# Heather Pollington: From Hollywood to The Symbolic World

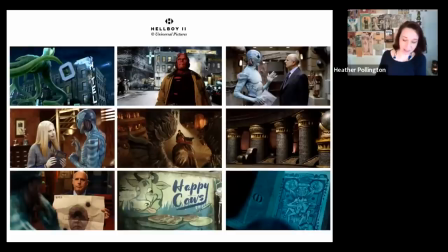have to um really get into that and and think you know beyond the script really yeah
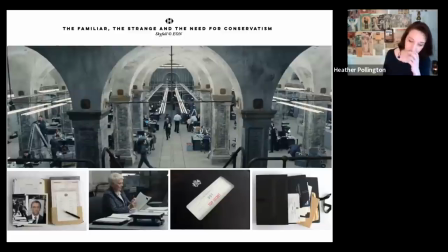um so after that i did um a couple of the bond films and and these are these are kind of interesting because um you might look at this image and think you know it's pretty boring but it's actually one of the most interesting films and the reason is um we're
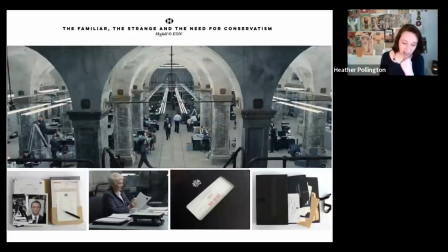working with sam mendes he was he was telling a story about london in 2012 mi6 got blown up and the mi6 team went into a bunker so what he's doing there is he's tapping into something for the kind of
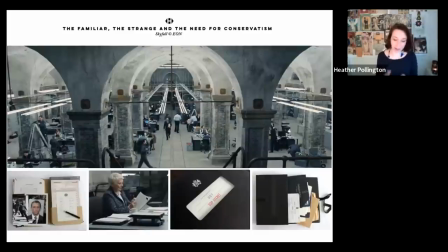at least the british audience you know about the second world war um it's it's the narrative of kind of you know bond being out of date you know so when i talked to him about what does this office look like he wanted
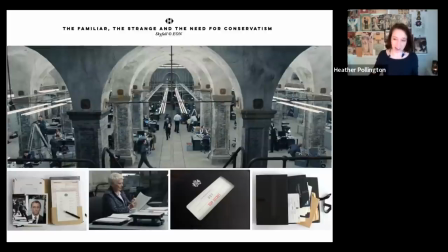me to produce this file here and and it's purposefully very kind of old-fashioned it's almost 1990s you know we're in 2012 the likelihood is things would be digital but again you would select in terms of
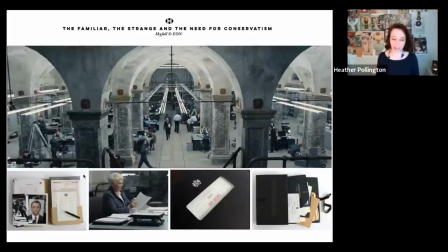story that you would go towards the old-fashioned towards the manual in order to create a certain narrative about the world that bonds in and what I'm seeing at the moment in film and I don't know about you Jonathan but
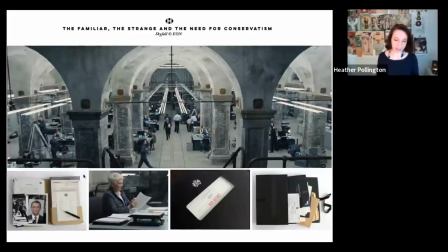particularly in medieval films there's just constant innovation and people always want to do something new visually and the problem is sometimes we need to be conservative in design um now in the case of skyfall he is
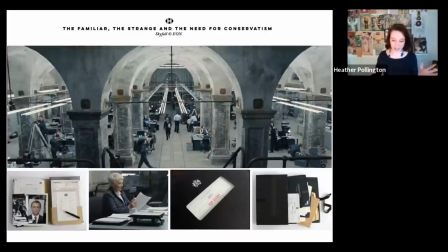in london and you see you see the world that he's in in mi6 and then
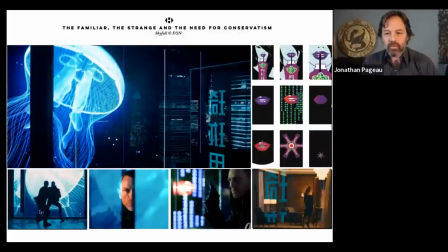he travels to shanghai yeah and this is a an animated jellyfish that he encounters and there's a fight scene so compared to the world we've come from this world is very technologically advanced it's alienating it's strange you've
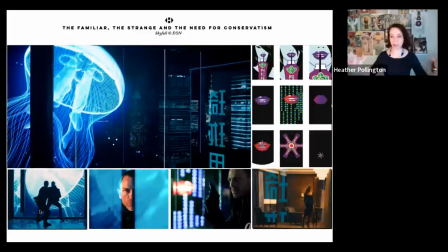got this blue light and so what sam's doing is he's got these two contrasts um but what I'm seeing is when when people want to inject kind of strange elements everywhere that's kind of falling away so I'll give you an example if you saw um if you saw the the Green Knight film
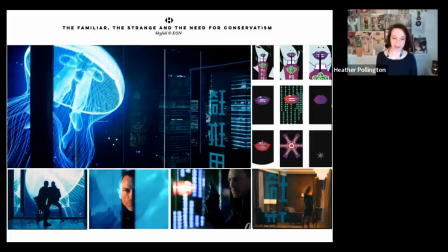yeah so that film there was a lot that I admired about the design I thought it was really interesting but after I'd finished watching it I was like there's something about that film that I can't figure out that didn't didn't quite work for me and I was reading Gawain and the Green Knight
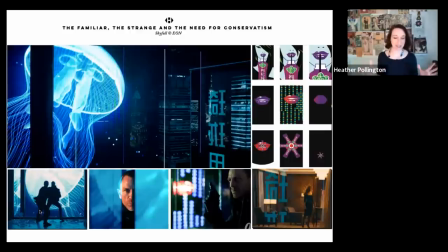with my daughter and it was just like an old 70s book with watercolors and it started off saying um you know the opening thing was like we're in Camelot you know every everyone sat around the fire
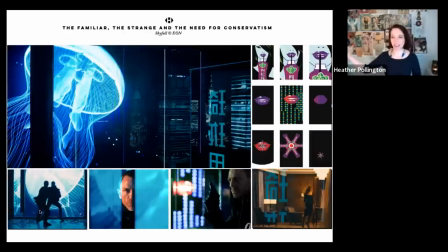okay you're in the home state and then suddenly like this this green knight comes in on horseback which is completely strange right and so there's a dramatic impact there because you have a conservative setting that is home and then the strangest comes into that yeah but the problem with that film is that the setting
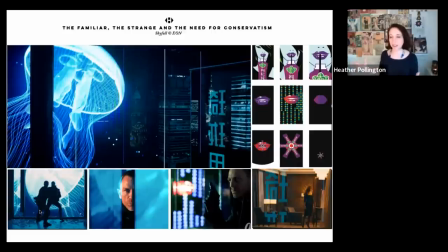of the round table was already alienating yeah it's already strange it was like it was like medievalism meets star wars if you know there was a globalist element to it so as we went in i was like wow some you know these visuals are
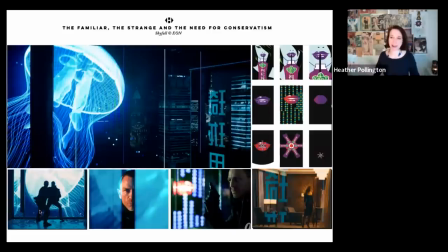stunning but when the green knight came in it just felt like more of the same so i feel like it's something that that is there and i just wanted to to show when it's done well it really does work in terms of story and and this is something that
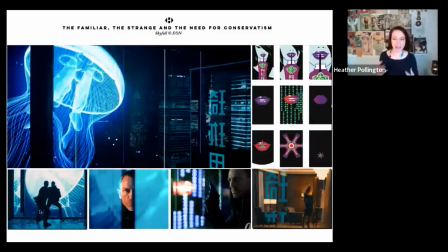i when i talk to people who go to films they don't necessarily can't really articulate what the problem is but they know if something just didn't quite work or they they're just like oh you know i didn't really get the story or whatever so yeah it just it just didn't land you ask the person
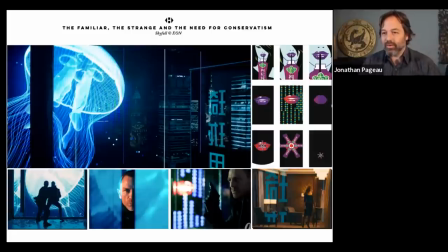you know if why didn't you like it or did you like it and they don't know why they just know that they usually yeah they